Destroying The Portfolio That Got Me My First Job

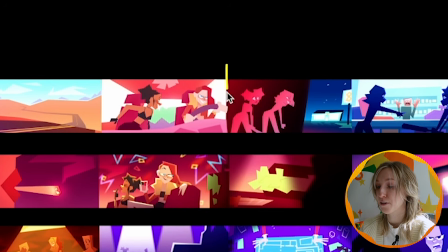I really liked it at the time, but I still like this color script. This is my favorite panel. I think I really like the harsh whites.
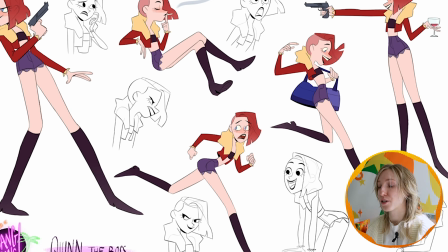That's really neat. Okay, now we're getting into some juicy stuff. My first character moment.
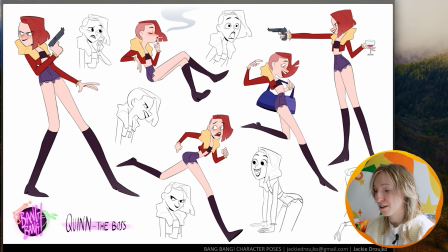A lot of the proportions are pretty off, and I never really draw the same thing twice.
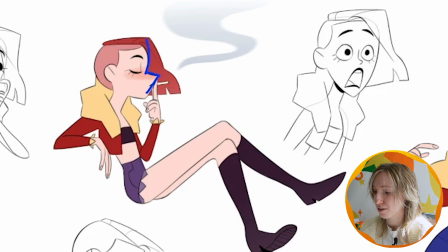Even from her side view to a front view is really off. I would not draw that side view this intense. Maybe I'd have it in more.
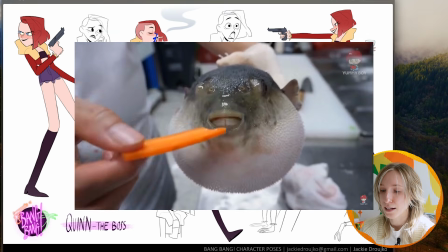I think that would make a little bit more sense for her character. And the hand sizes keep changing.
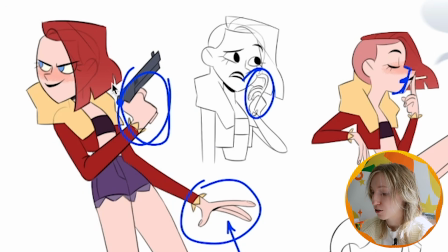This hand is different than this hand. This hand is so much bigger than the other hands that I have.
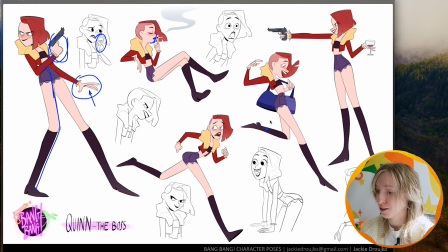And I'm pretty sure the leg sizes also vary. Overall, valiant attempt.
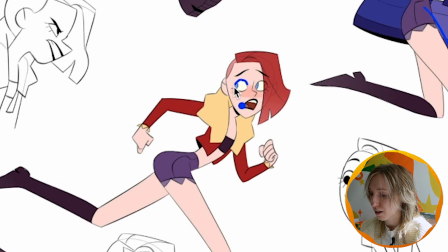I also think that I'm missing a little bit of detail, and I know it's It's a simple character,
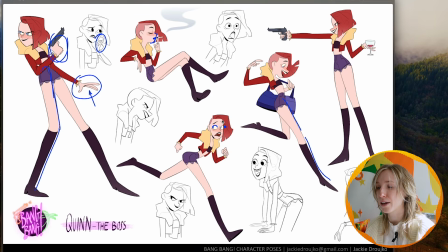but I could have showed a little bit of pizzazz in maybe the line weight.
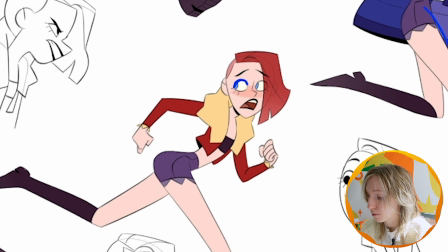Like if her eyelids on top were a little bit even darker, that would show detail to this character.
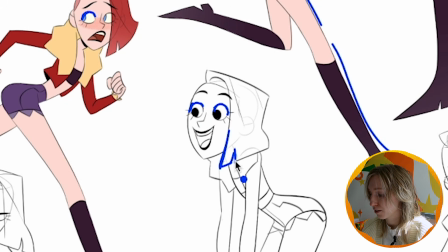Even having line weight variation where some elements were darker than others.
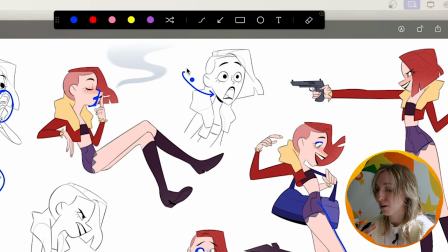And I see that I have like this black shadow under her chin, but I don't have that anywhere else.
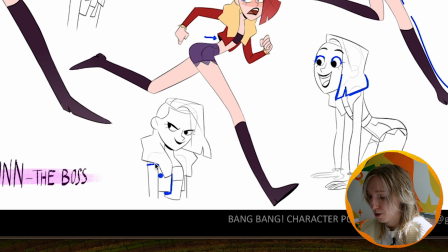I have it like behind this shirt right here, but why didn't I have it like other places to show that consistency of shadow treatment? I think that would have made her even, you know, a little bit more interesting. And because it's so flat and graphic, I could have definitely pushed these poses more.
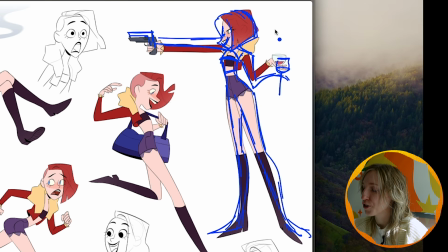She's so cartoony and I just didn't push these elements enough. I think even just the slightest amount of pushing could have made her a lot more interesting.
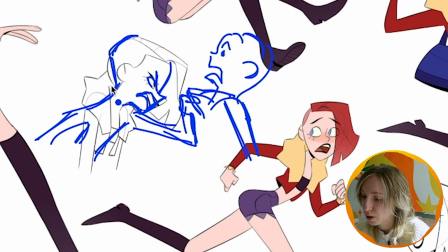Like what if I played with the acting more in a sense that instead of her just being mad, she's like holding up some guy by the shirt collar and he's terrified.
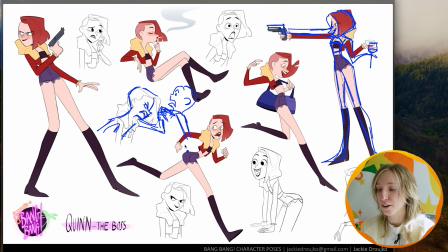That would have showed so much more of the intensity of her anger rather than showing just something like this.
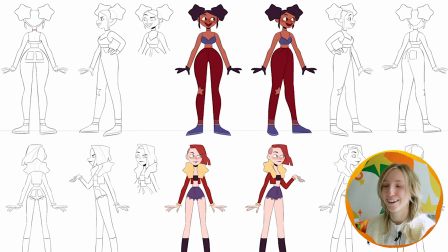Ooh, and no expressions for the other character. This turnaround is fine.
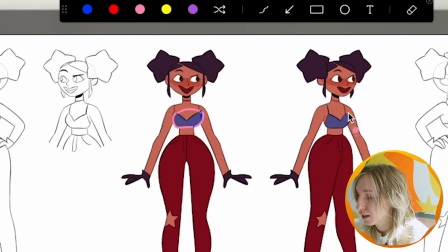There's a lot of inconsistencies. Her chest here is definitely not the same chest that I'd have here.
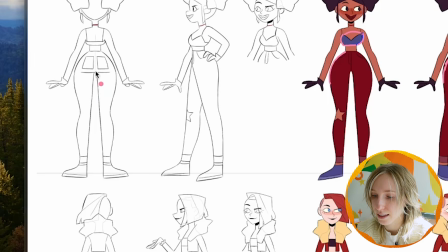The characters were so flat that I think that their legs are actually missing so much.
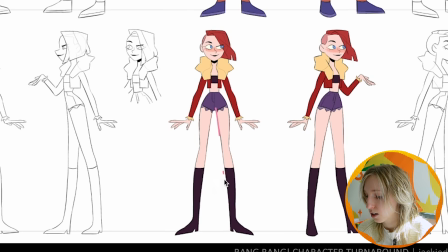Like they got no ass. And I really like this look of a straight and then a curve for the leg.
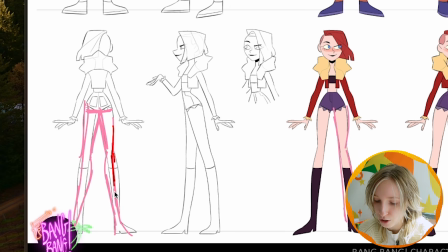Like what if there was, just a little bit of a bend to show the difference in the knee on the other side?
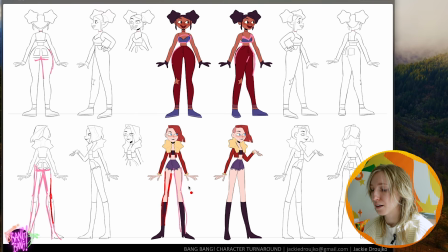That would have given so much more structure and it could have still been simple. These are crazy hands.
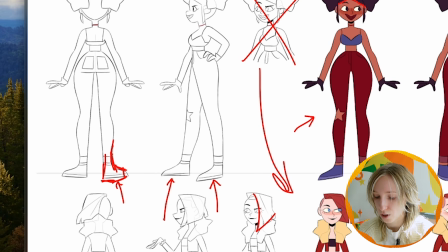I can't believe I drew hands like this. Looks like I didn't even try with these feet. They're just so flat and it doesn't look like it works in the perspective at all.
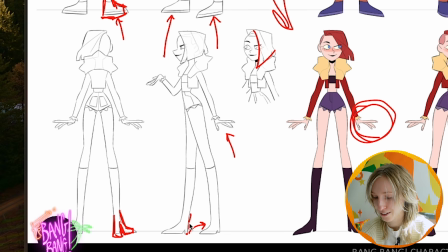It looks like this foot is in front of this foot. But you know, this is the best turn I could do at the time.
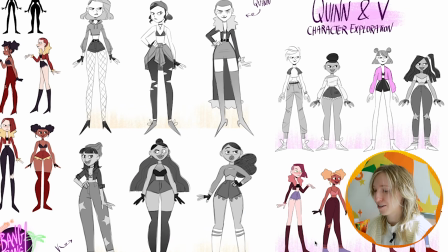Ah yes, finally, the character exploration page. I have so many opinions on character exploration pages now.
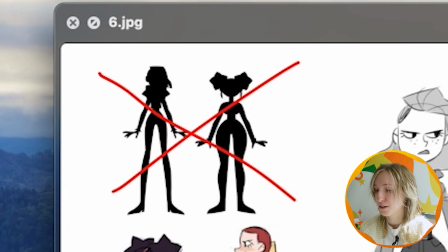First thing, I don't need the silhouette. It's literally the same silhouette in every single drawing.
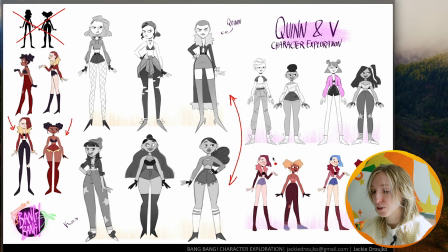Why would I waste the space? Like these ones show me the most out of all of the sketches because their poses are slightly different. So I don't think this is a very strong character exploration. Maybe it's more of a costume exploration.
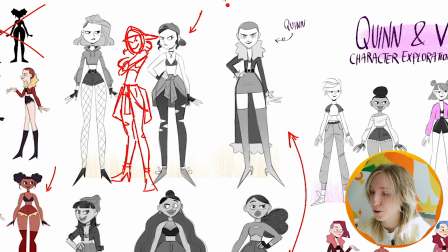I wish the concepts also showed their personalities. Instead of this pose right here, I would have something like this pose to show, first of all,
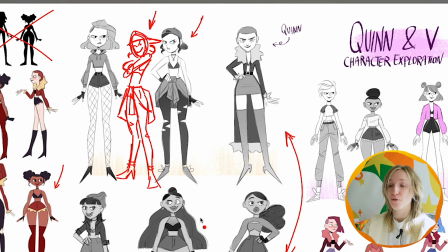versatility, that I can draw poses, and second of all, it would show a different angle of the concept,
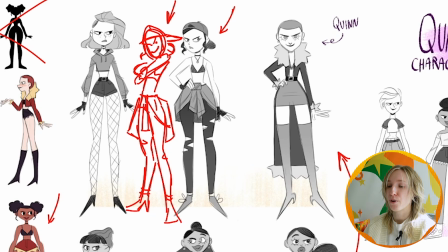and I would be showing her personality. So if I would tell anything to my old self, I would say redraw these character explorations in slight different poses.
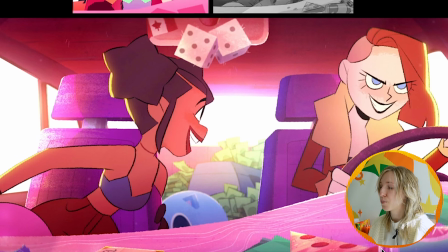I don't know if this is even like a page that was worth putting in. This was my favorite moment of my film.
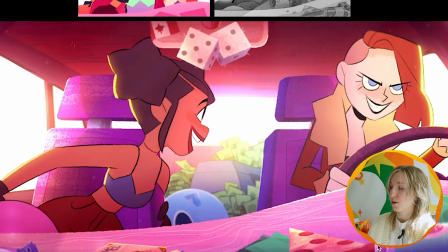It showed the characters in an environment.
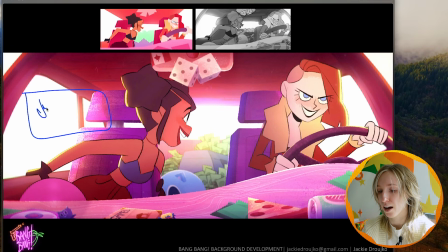If I was redoing it today, maybe I'd have this as my splash page, and right here I'd have my name and my email, character design, stuff like that. We have so few pages to show. This one shouldn't take so much space, I think. I guess I was trying to show as much stuff as I had from this film.
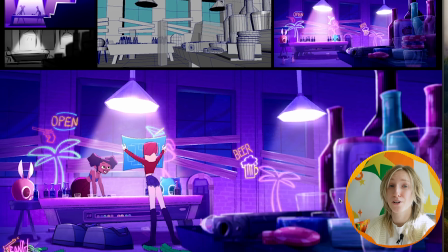You know, when you're graduating from school, you just got nothing to show in your portfolio. You gotta show as much as possible. This layout is the exact same as this one.
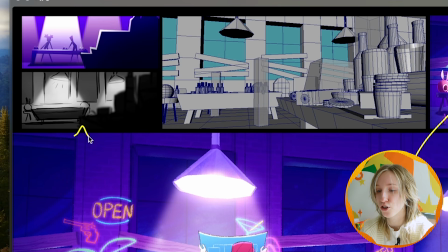I just didn't know how to fill the space. This is like the jankiest sketch ever. This is the color script.
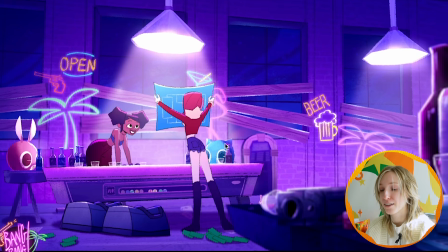Why do I even have this in? But I do like that there's characters interacting with their environment.
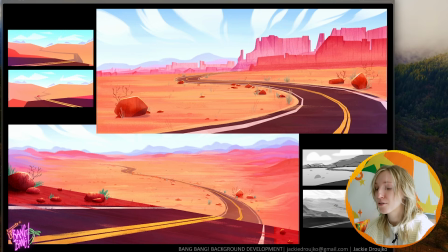That's a good thing to see. You know, if I wasn't going for a background position, then I don't really know why I put this in either.
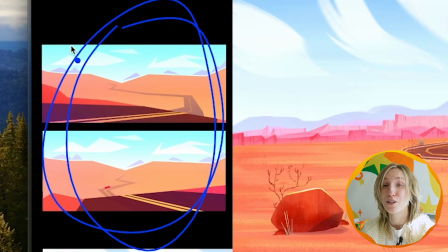But like this and this has no business being there. I'm just trying to fill the space at this point.
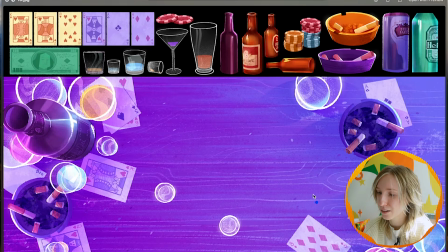I guess this page was to show my prop ability, all this stuff. Ah yes, the convenience store scene.
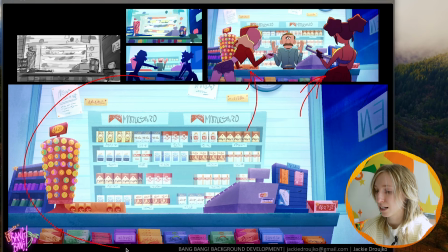I remember the reason I didn't put this as the major, you know, as this big piece is because I did not like the pose of these characters. And if I didn't like those poses, why did I put it in my portfolio? But I do remember my pride and joy.
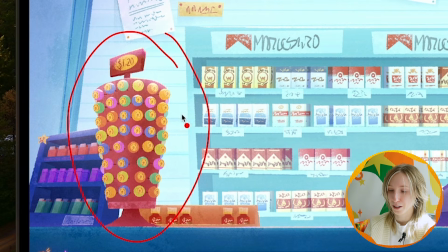I was so happy with this gumball dispenser. I think it looks so good.
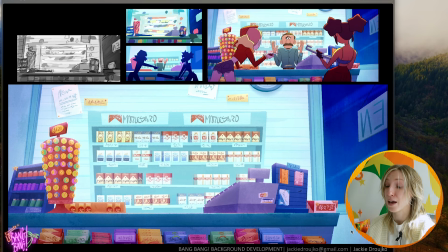I think maybe I could have compiled a few backgrounds onto one page, but like I said, you gotta milk the cow for all it's worth.
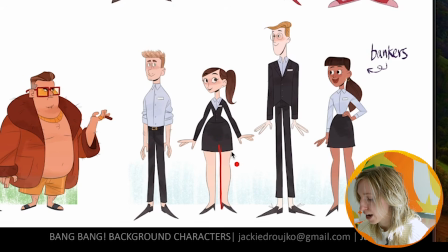Here are some background characters. I was obsessed with these straight angles on the legs, and I think that really hindered my designs.
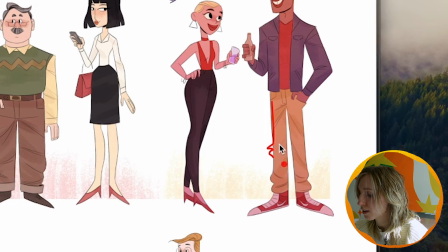Like imagine even just to show, if it was straight and then you have some bulk where the pants go down, that would have indicated a knee bend, which I think was so important. So many of the lines are so parallel.
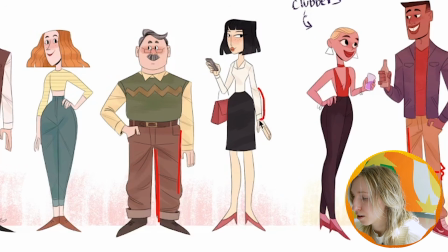I think that that's what's bothering me about it. This forearm is a lot wider than this forearm.
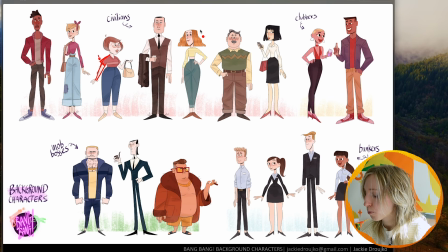This foot is bigger than this foot. And a huge part of my style was the flatness of the hair,
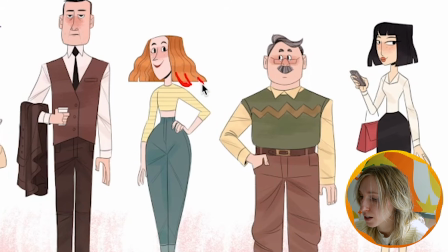but imagine if little pieces were sticking out just a little bit out of the silhouette.
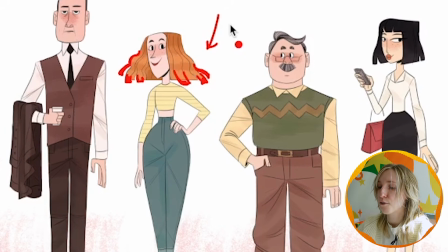It's still flat, but there's so much more like volume and visual interest in the piece.
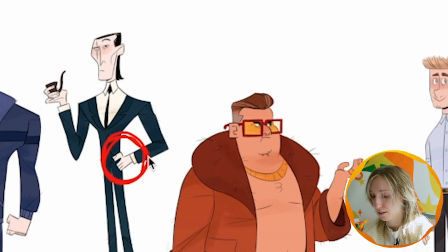I would have been unstoppable. Oh my God, what is happening with this hand? What happened to me to think that I could put that hand in here?
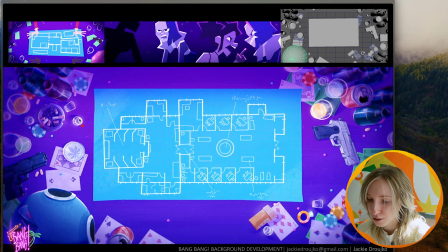Ah, yes, another top-down layout. I'm so inconsistent. So many of these things are lineless, like most things. And then this gun right here, lined. Any reason for that, Jackie? Okay, here's another lineup that I did.
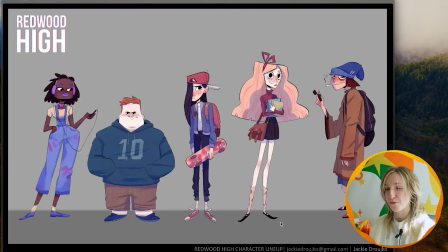This is called Redwood High.
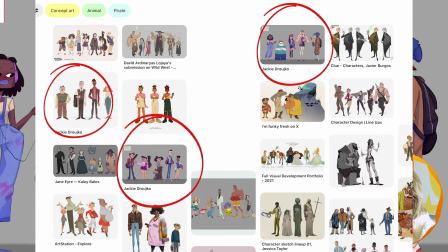Whenever I go on Pinterest and I look up character design stuff, I always find this lineup there, or where I was in my artistic journey.
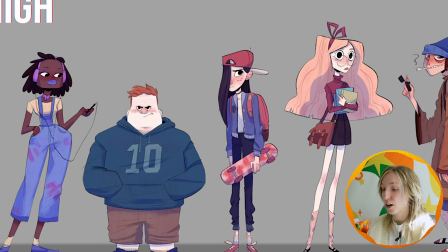I think that this is pretty solid. Like each character, you can tell who their personalities are.
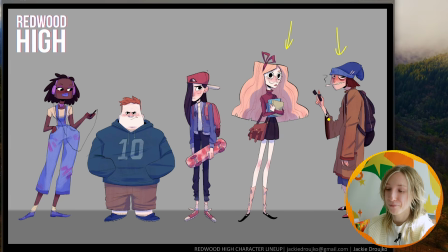Like we have the stoner, bookworm, shy skater, bully, art kid,
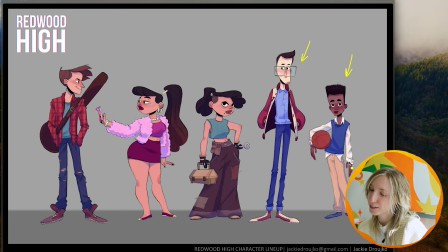I guess basketball kid, like a regular, he's got nerdy glasses on, but he's also got a varsity jacket on. So, well, it doesn't have to be a stereotype. He could wear glasses and wear a varsity jacket.
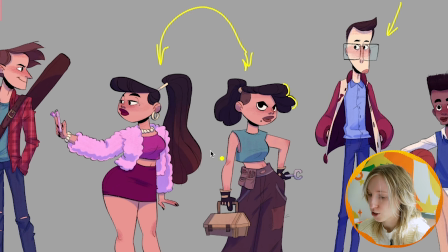They're twins, but they're completely different. I tried to do that within the shape language of the hair and different moles on each of them.
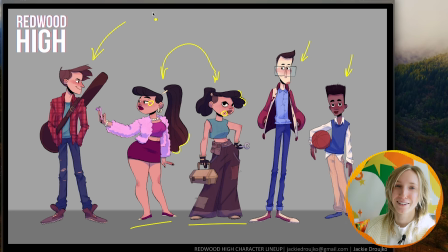And then we got the dream boy guitar player. If I were to go back and redo this,
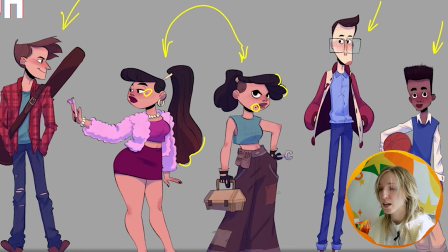I would definitely indicate a little bit stronger personalities rather than just putting it into their outfits.
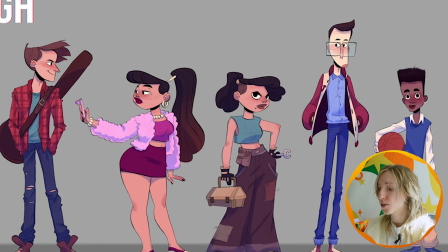I'd show it a little bit in their expressions, how they hold themselves, because these two characters are kind of just falling off into the background.
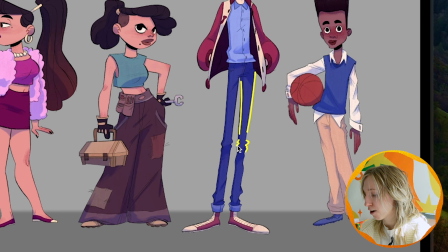Ooh, I finally did it. You know, I have straight legs, but I have a little bit of ruffling on the knee bend to indicate form.
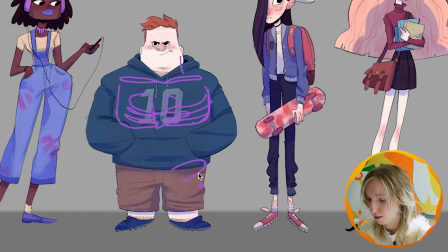Yay! Let's draw the skeleton underneath. So if this is his pelvis, I guess maybe his ribs would keep going. He's got tiny little chunky legs, but for some reason his arms are crazy long.
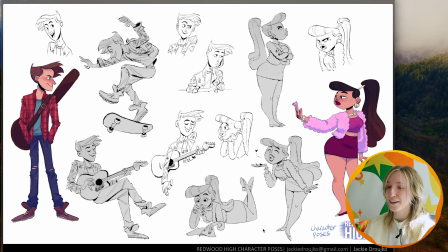I don't know, that's a tough one. And we finally have our second pose sheet of our character design portfolio.
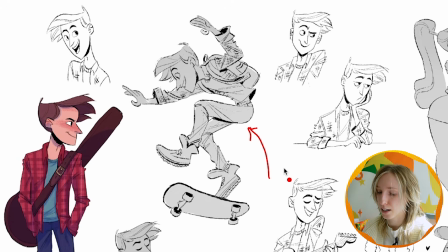This pose I like. That's a nice one. A lot of the forms are different.
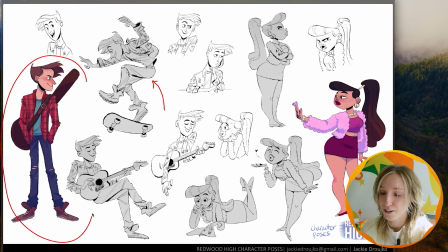Like there's not a lot of consistency in this character's appearance. His model is always changing.
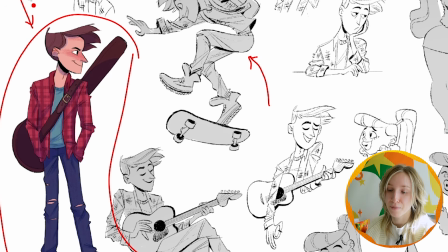And fun fact, this boy was based on my crush when I was in college.
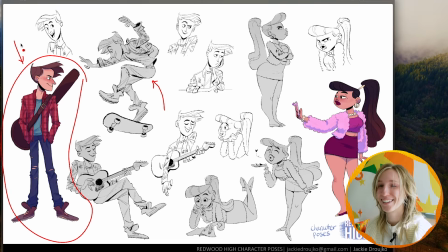And fun fact, he's my fiance now. Got him. Like this is a different head shape than this.
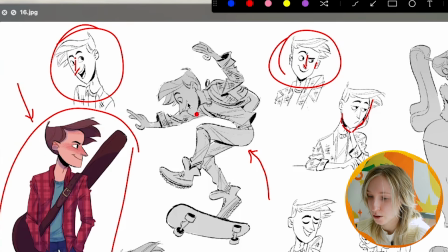Like they're all different. I need to make up my mind to what his jaw looks like. But you know, his personality shines in here.
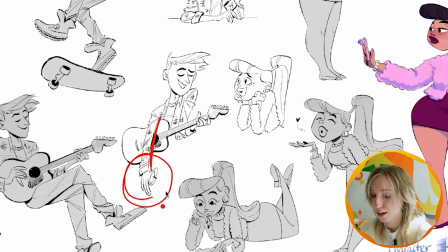You know, he's doing guitar to show to the girl. I love this hand. Although there's big hot dog fingers, it's so much fun.
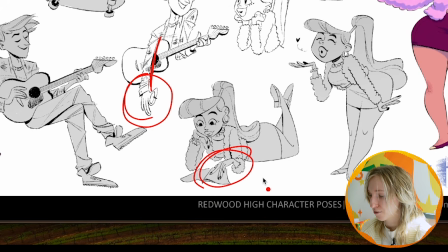This is a fun hand.